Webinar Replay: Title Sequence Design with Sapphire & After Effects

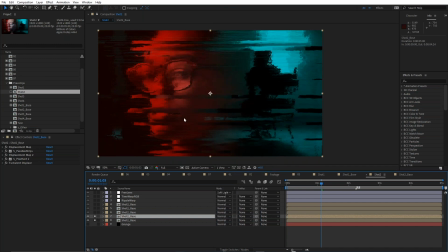If I just change that to normal, you can see that's the actual shot. But I like to play with blend modes to see how these will combine.
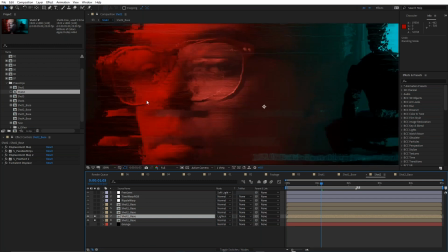And using Lighten was great. It made a really nice combination of those two.
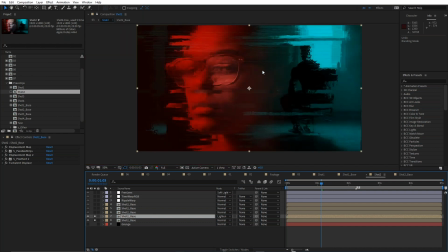You can still see her eye quite well. Always playing with blend modes to see how they will combine shots. On top of that is,
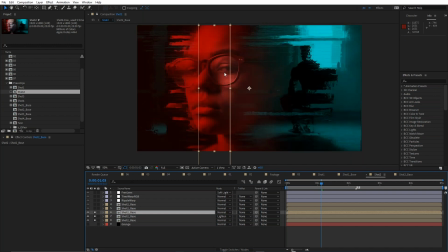once again, a little feathered mask just to bring back in a little bit more of that, which just makes that even better. Important that she's not too damaged. On top of that is the same for the blue one.
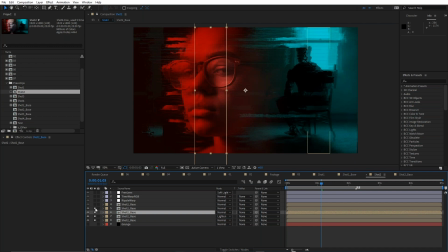You can see there's a little bit of that being reintroduced just over there. Just rebuilding it to make sure that I'm pulling in a bit of the original footage.
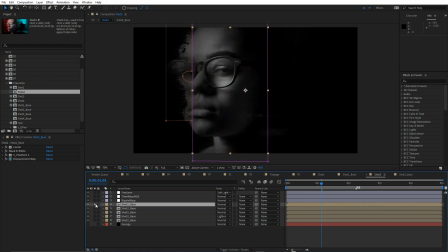Didn't want it too distorted. And on top of that is, let me just turn these guys off.
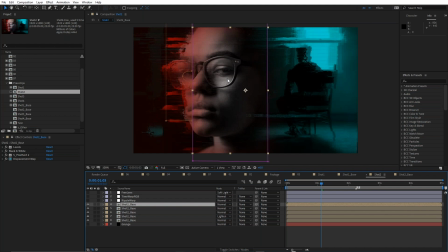Once again, adding in some of the gray. I've added a bit more for her than the previous shot. Just a creative decision. A bit of ripple warp.
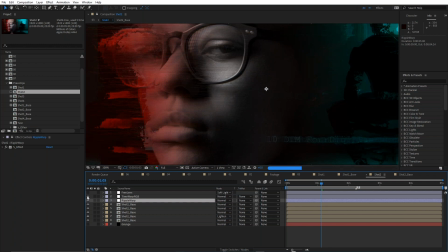Let's turn that on. And a bit of time warp RGB. You can see this is exactly the same as the previous shot. And this is really nice. Watch what happens around her glasses. See that?
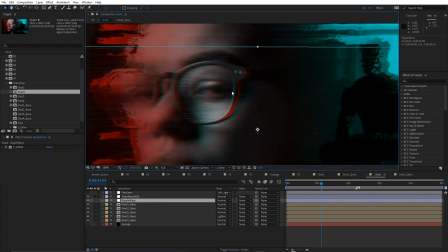With the time warp RGB, this is pulling out just some red and cyan,
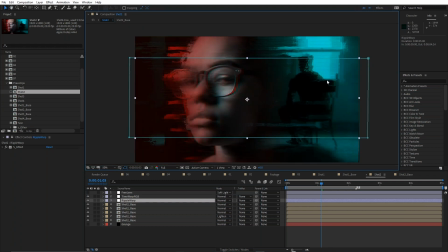and that's so good because you've got the cyan on the right, the red on the left with a bit of cyan,
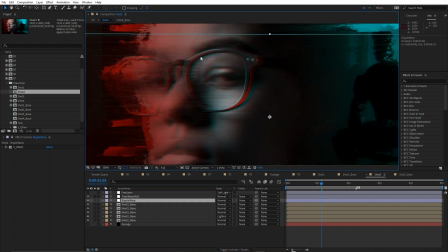and now you've got all this grayscale, but a little bit of red and cyan in here as well.
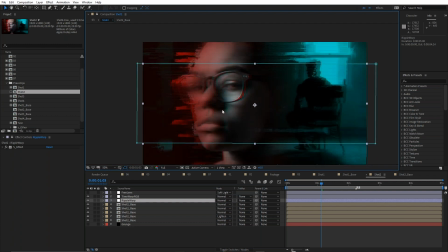So time warp RGB works beautifully for this. It just helps marry everything together. And a bit of freelance on top of that. So that's shot two. You can see the freelance.
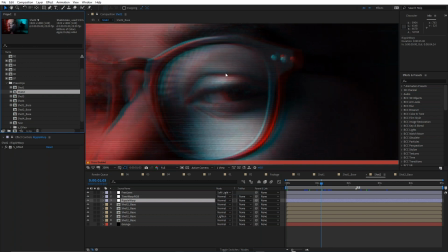It gives you that slight blurriness without, you know, blurring it too much.
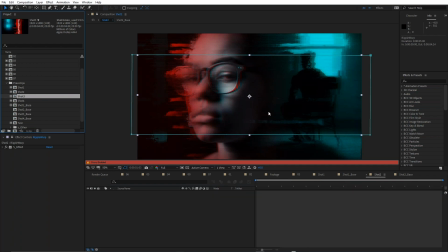Shot three. This is, once again, very similar.
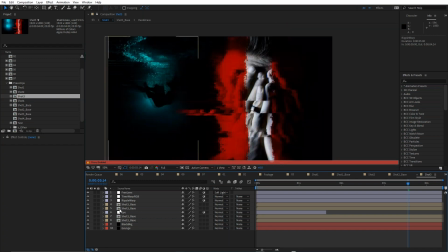There's just a few key differences in this shot. Let's go to the base.
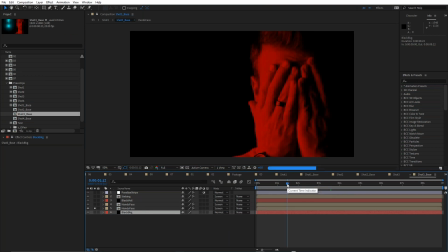So for this one, I had the talent putting his hands up to his face like that. And once again, same red treatment.
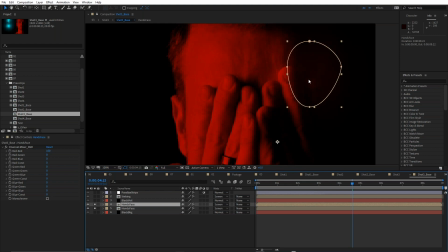I've actually duplicated it and just masked that one out here because his eye was in darkness. His left eye was in darkness at the very beginning. You see there, if I turn that off, You can see it's in darkness.
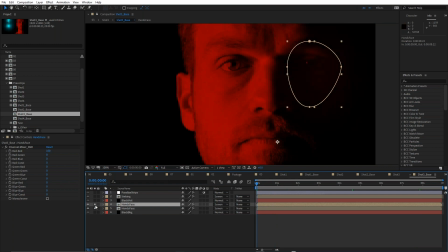And these kind of adjustments, this particular adjustment here was made later when I was in the main comp.
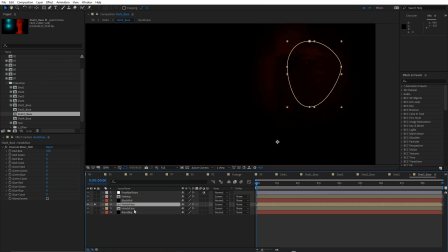And I just wanted to see his eye a bit more. So I come back into this comp, duplicate it, and just brighten it up a little bit.
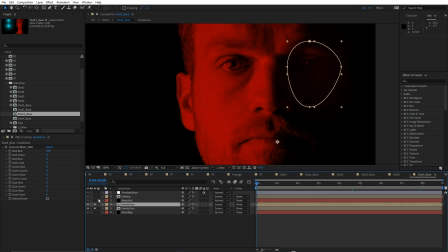Obviously wouldn't have done that from the very beginning. It would have been something I did as I was working, just to brighten that up.
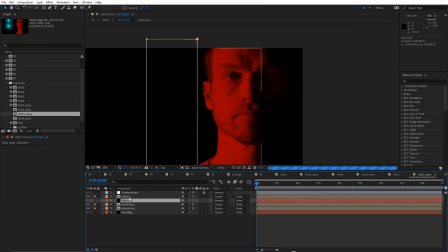I've got this sinking shot, the person falling into the water. And also another black veil, I like to call them veils, just a soft black feathered mask,
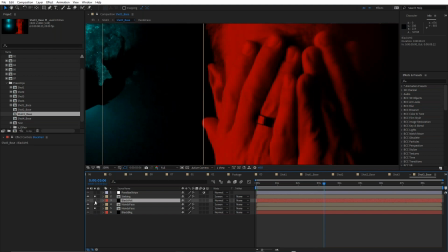just to hide a little bit of this area here, just to bring it off into darkness. And once again, parallax strips. So you can see there's definitely a theme now.
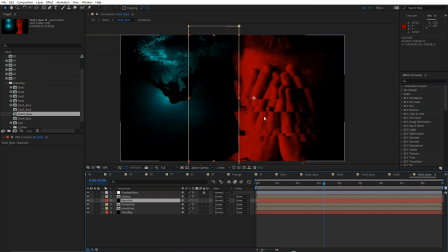Once I got the first look, then I could develop the other shots based on that and just make slight adjustments.
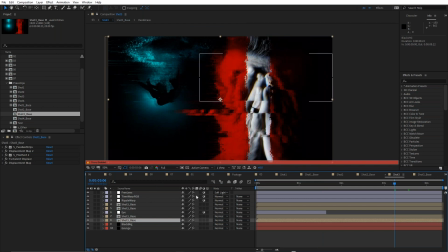Let's have a look. If I just turn off the proxy, what's this? This is shot 3. Let's have a look quickly how this one was built up.
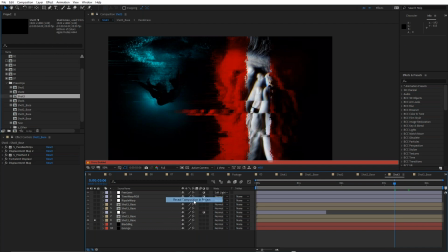I got the right one. Let's just reveal that. Whoops, wrong one. So shot 3.